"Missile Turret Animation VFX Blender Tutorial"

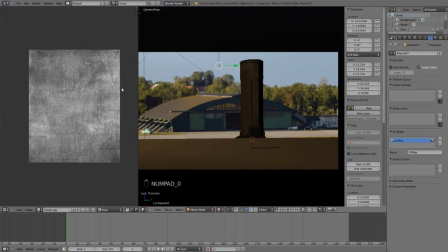I'll just make a small adjustment to the back plate as well.
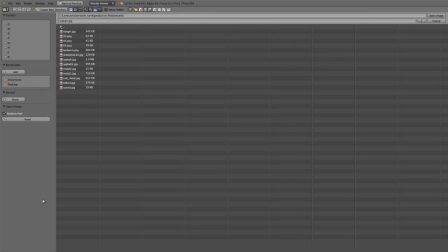And so this ground plane here is just going to act as a foreground, as if there's some bitumen.
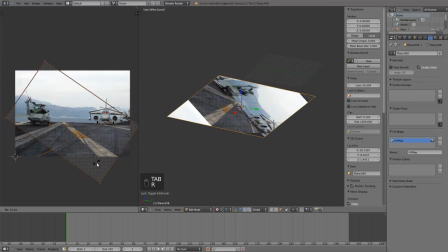So again, I'll just UV map it to this image here, which is just
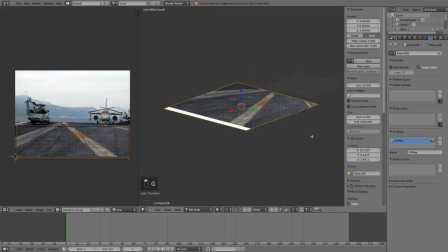a random image of a aircraft carrier.
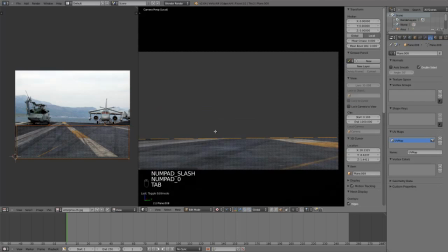I'm pretty much going to be using a form of camera projection, I suppose, in a way.
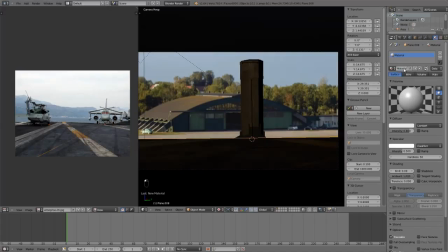The camera angle is sort of the same as the camera in my scene, so that's why I use this particular image. I'll just give this floor plane the material called foreground. And again, I'm going to choose Oranea, switch to the blend for specular.
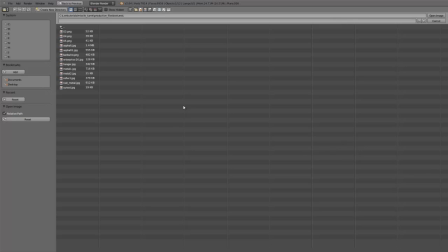Again, give this a new image texture with the same image as the one that we UV mapped.
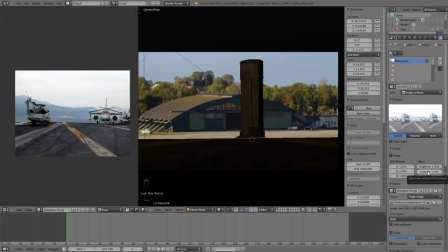I'll just crank the brightness up a bit for this one, since the image is a little bit dark for what I'd like. And I'll take down that saturation just so that it can work with the lights in my scene a bit better.
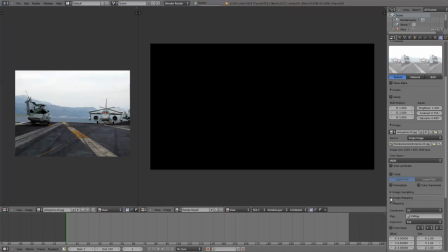Again, I'll switch it to UV mapping coordinates.
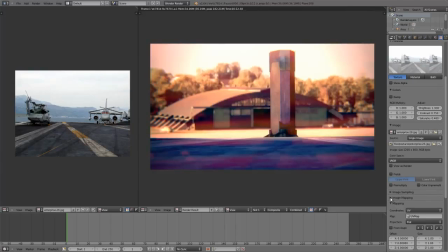And there we have some nice foreground in front of the turrets that can really, it's just acting as a way to block out the view for the turrets coming from the ground when they lift up.
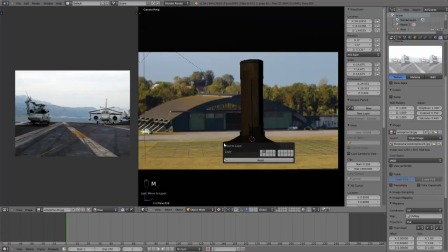I'll move that ground plane to layer 2.
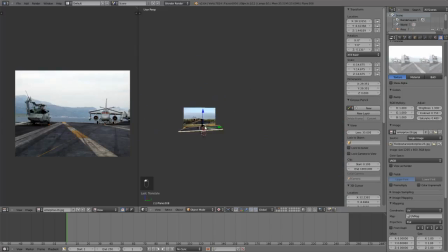So to give this foreground a bit more light, I'll just come in and add a hemi
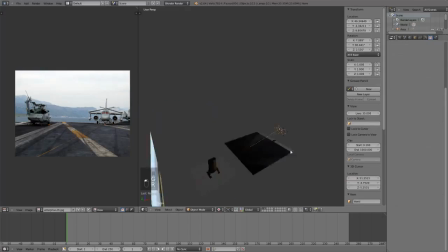pointing from just behind the camera and pointing a little bit down. And that will just give that floor a little bit more direct light. The main thing to point out is that I'm going to turn on the this layer only checkbox as well.
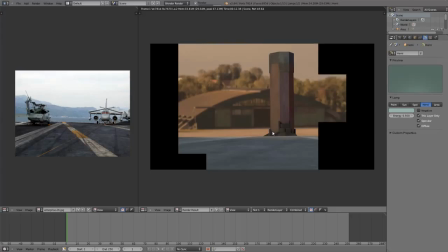So that will only affect the ground plane in the foreground, since we've moved the light to layer 2 as well.
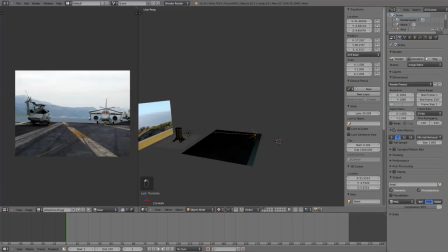And so that looks a lot better now, gives it a bit more light and matches well with the darker, paler background. Now I'll duplicate this floor plane and just create another one underneath the turret.
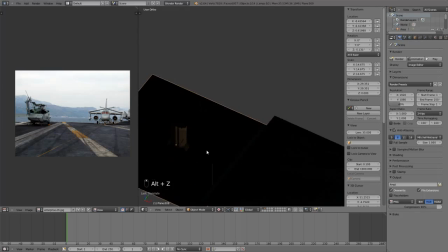So don't worry if it goes through it, since
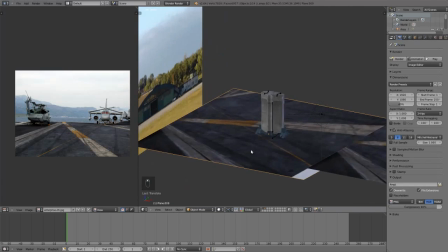the other foreground will block the intersections.
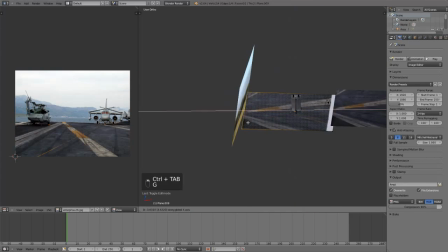I'll just make a couple of adjustments so that all these three little plates line up where I'd like them.
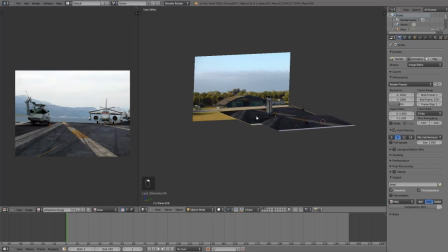For this, I'm just going to cheat a little bit, and I'll just scale out along
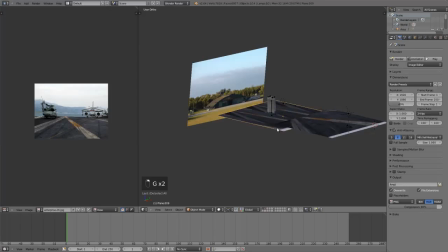the x-axis, the UV map, so that we can fit a little bit more ground plane in there.
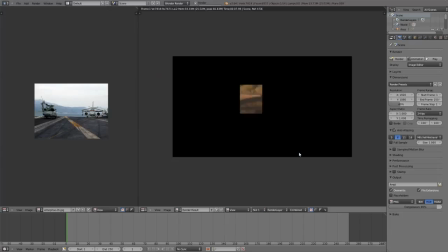There will be some seams for where the texture skips and repeats,
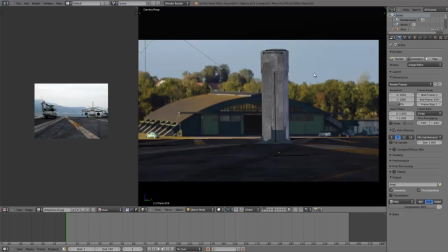but with so much happening in the middle ground in front of this ground plane, it should be okay and probably will go unnoticed.
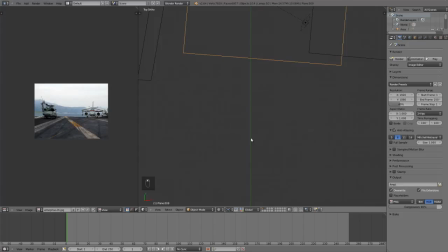So I've moved that second ground plane over to layer 1 again as well.
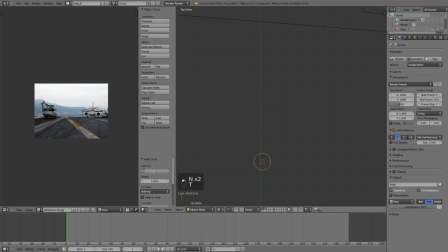And now I'm going to just come in and add a circle, just over here away from the scene.
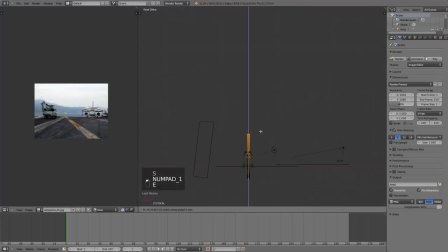In the final scene, you may have noticed there was kind of like a barbed wire fence. So pretty much I'm just going to come in and create the first pole for that, just extruding out a little bit of scaling
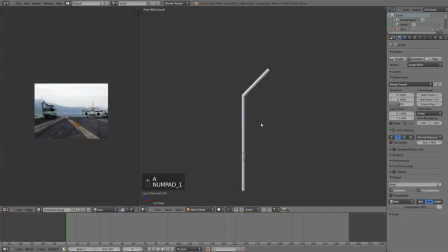along just the one axis to allow me to bend the pole and create that little bit of a lip. And I've just hit F at the end there to add an N-gon to give it a fill in the faces. So with that done, I've just repeated it,
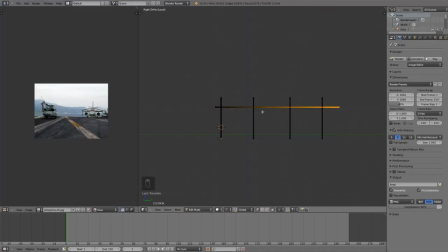and then I'll just duplicate one of those circles and extrude one that sort of cuts across all of them to create that horizontal bar.